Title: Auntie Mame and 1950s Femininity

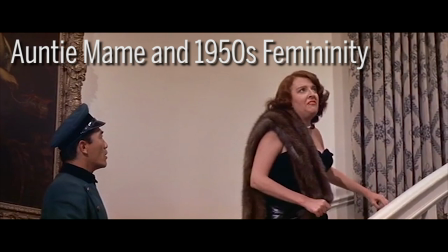0:00 I did just what she told me. I lived. I've got to find out what to do now.
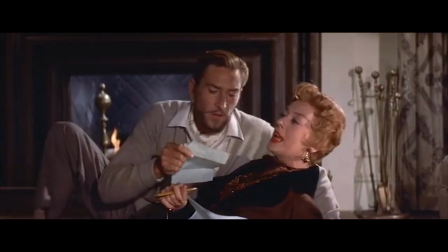0:08 If there's one thing the 1953 release of Kinsey's sexual behavior in the human female made clear,
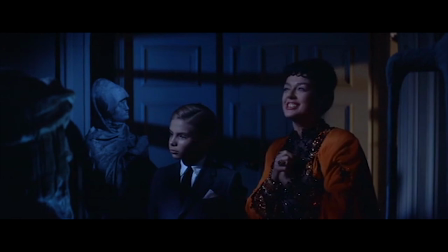0:15 it's that women were having a lot more sex than they had previously been letting on.
A divine man, such talented fingers, what he did to my bust.
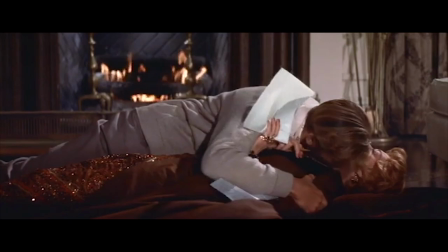0:24 Nearly half the women included in the report had had premarital sex, and a strong majority had some kind of non-intercourse sexual contact,
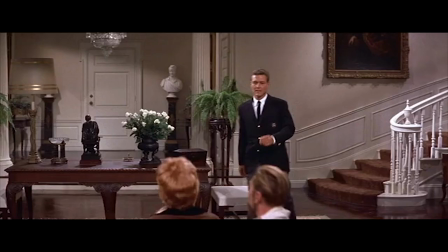0:32 what was referred to as petting at the time.
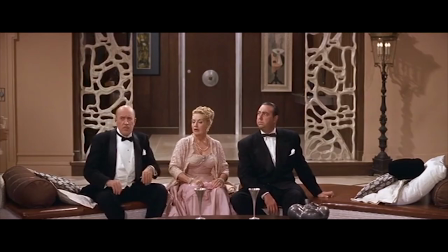0:36 Though Kinsey's report received a split response from the U.S. public, with some outraged and others relieved,
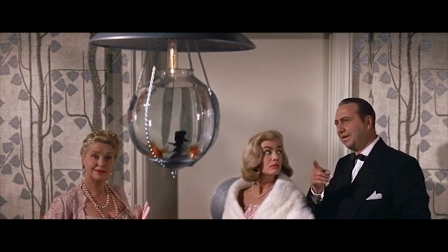0:46 it signaled that major shifts were underway in U.S. society.
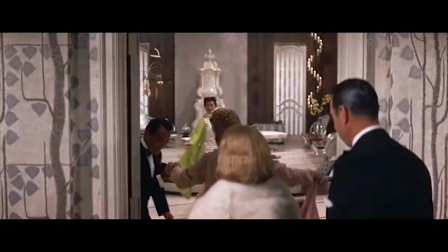0:49 We often think of the 1950s as a conservative or sexually repressed period, period,
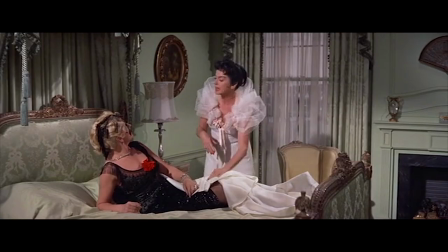0:55 and this conception has some merit, but during the decade, the foundations were being laid for the cultural revolutions that marked the 1960s.
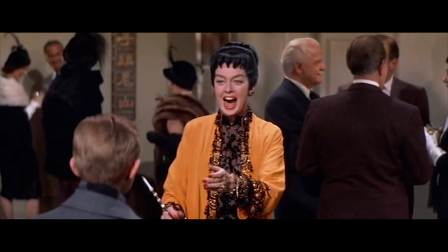1:05 Enter Mame Dennis.
But darling, I'm your Auntie Mame!
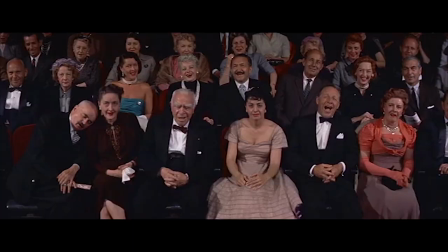1:13 Auntie Mame was released in 1958 to huge box office success.
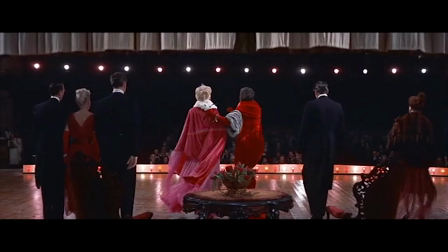1:17 Its star, Rosalind Russell, played the title character in both the Smash Broadway play and the Hollywood film. Auntie Mame was nominated for a Best Picture Oscar, and Russell was nominated for Best Actress.
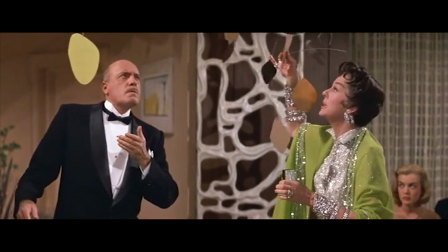1:30 Yet, when we watch the film, it feels radical in many ways. Our main character is an unapologetically single woman.
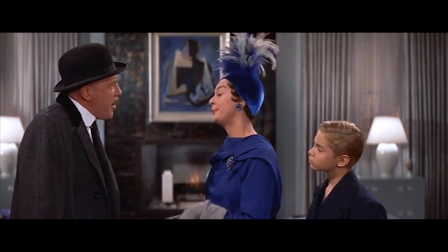1:39 She drinks like a fish, sends her nephew to an experimental school where the kids go to class naked,
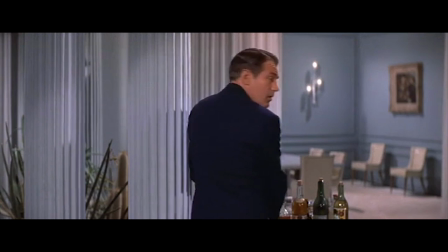1:46 and her best friend apparently doesn't like children.
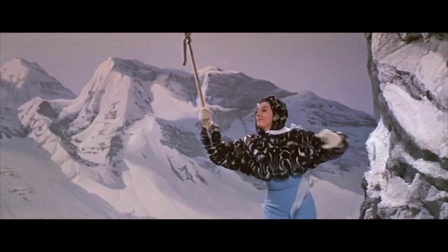1:55 She just loves little boys. Yeah.
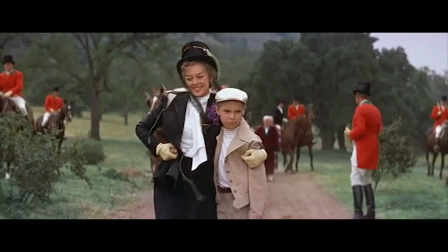2:00 In many ways, she represents the shifting societal norms that were in the process of rewriting acceptable femininity.
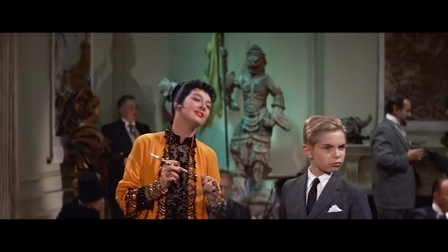2:08 We're first introduced to Mame through one of her frequent parties. Peppering the scene are a variety of interesting characters,
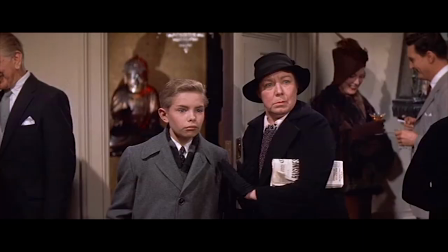2:14 including a group of women who appear to be coded as lesbians. wearing masculine
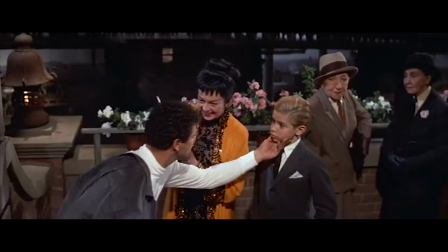2:19 suits and ties that recall 1920s and 1930s lesbian iconography.
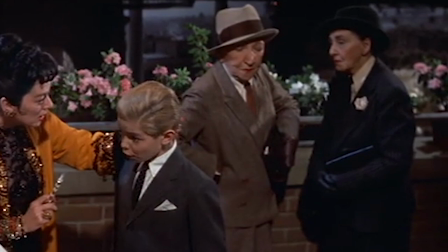2:24 The production code would have prohibited the representation of homosexuality during this period, and we never directly focus on these three women.
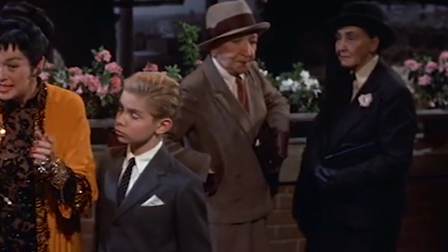2:32 But the fact of their presence suggests that the filmmakers were intentionally trying to subvert norms of heterosexual femininity.
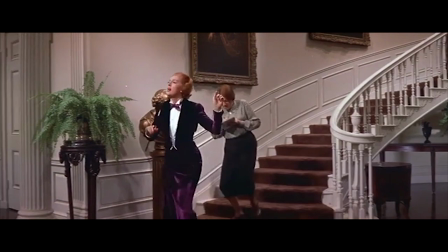2:40 Certainly, one could also make the case, and many have, that Mame's character has queer undertones herself.
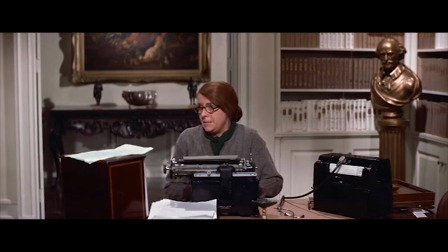2:49 Then, there's Gooch.
Your name is, uh... Agnes Gooch.
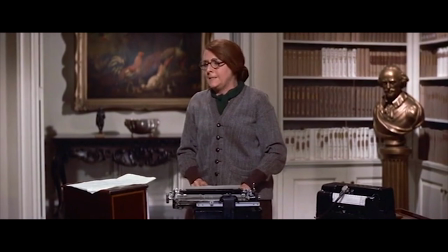2:54 Mame's first secretary clearly has at least a professional crush on Mame.
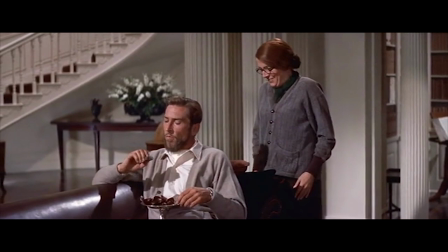2:59 Everything Mrs. Burnside dictates is so wonderful.
And a non-professional crush on Mame's non-contributing editor, O'Banion.
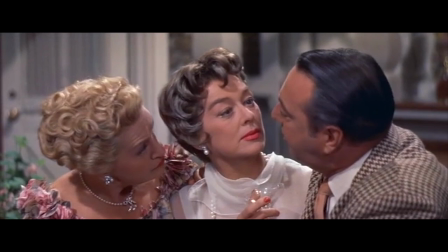3:08 Then you, Mr. O'Banion.
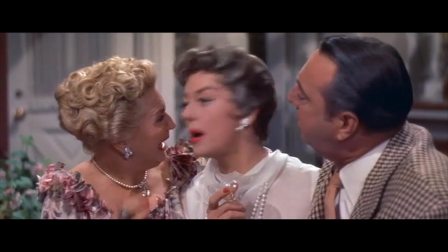3:11 This recalls Kinsey's scale, which posits that sexuality is a continuum and most of us exist somewhere in the middle.
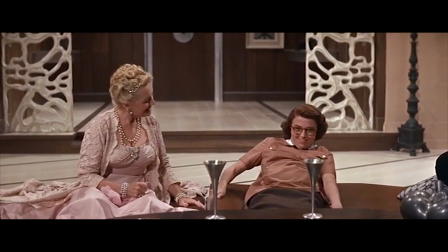3:18 Poor Gooch finds herself pregnant and supposedly unmarried after a drunk night on the town with O'Banion.
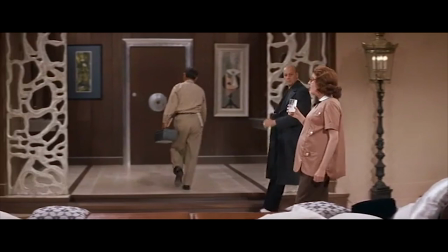3:25 It almost doesn't matter that we eventually find out that they did get married, because at all points leading up to that reveal, the film seems sympathetic to Agnes's situation.
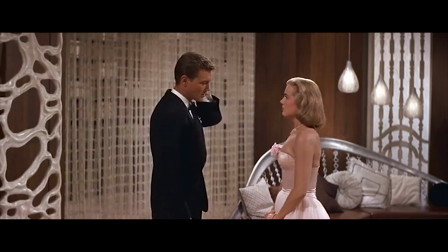3:34 The only people passing judgment on her pregnancy are the bigots we're meant to dislike.
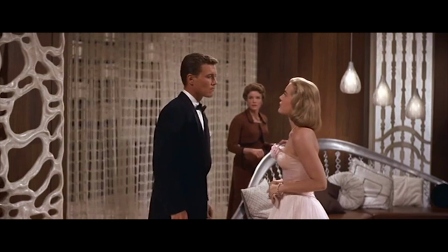3:40 A bunch of riff-raff. I only hope when we marry you won't invite people like this to our house.
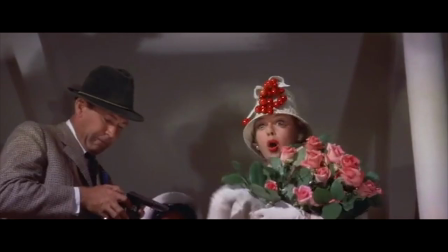3:45 Like Mame's marriage to Beauregard, the revelation of Gooch and O'Banion's marriage is a throwaway,
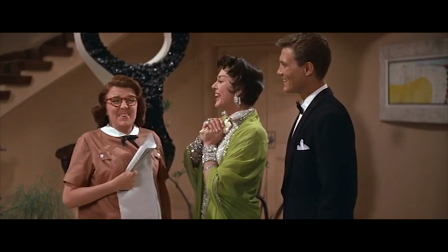3:50 meant for laughs and perhaps to appease the production code office.
I'm a bride!
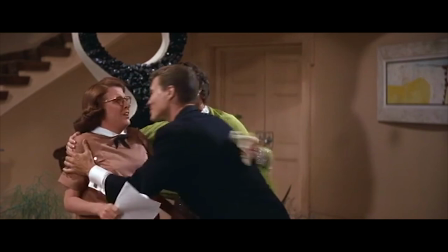3:57 Congratulations!
Leaving the audience free to accept that maybe we should be more accepting of unmarried mothers.
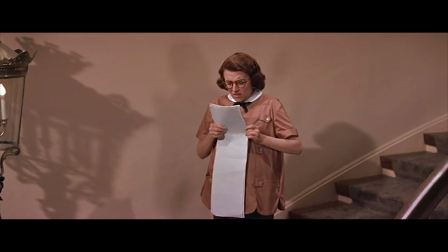4:03 Fighting the...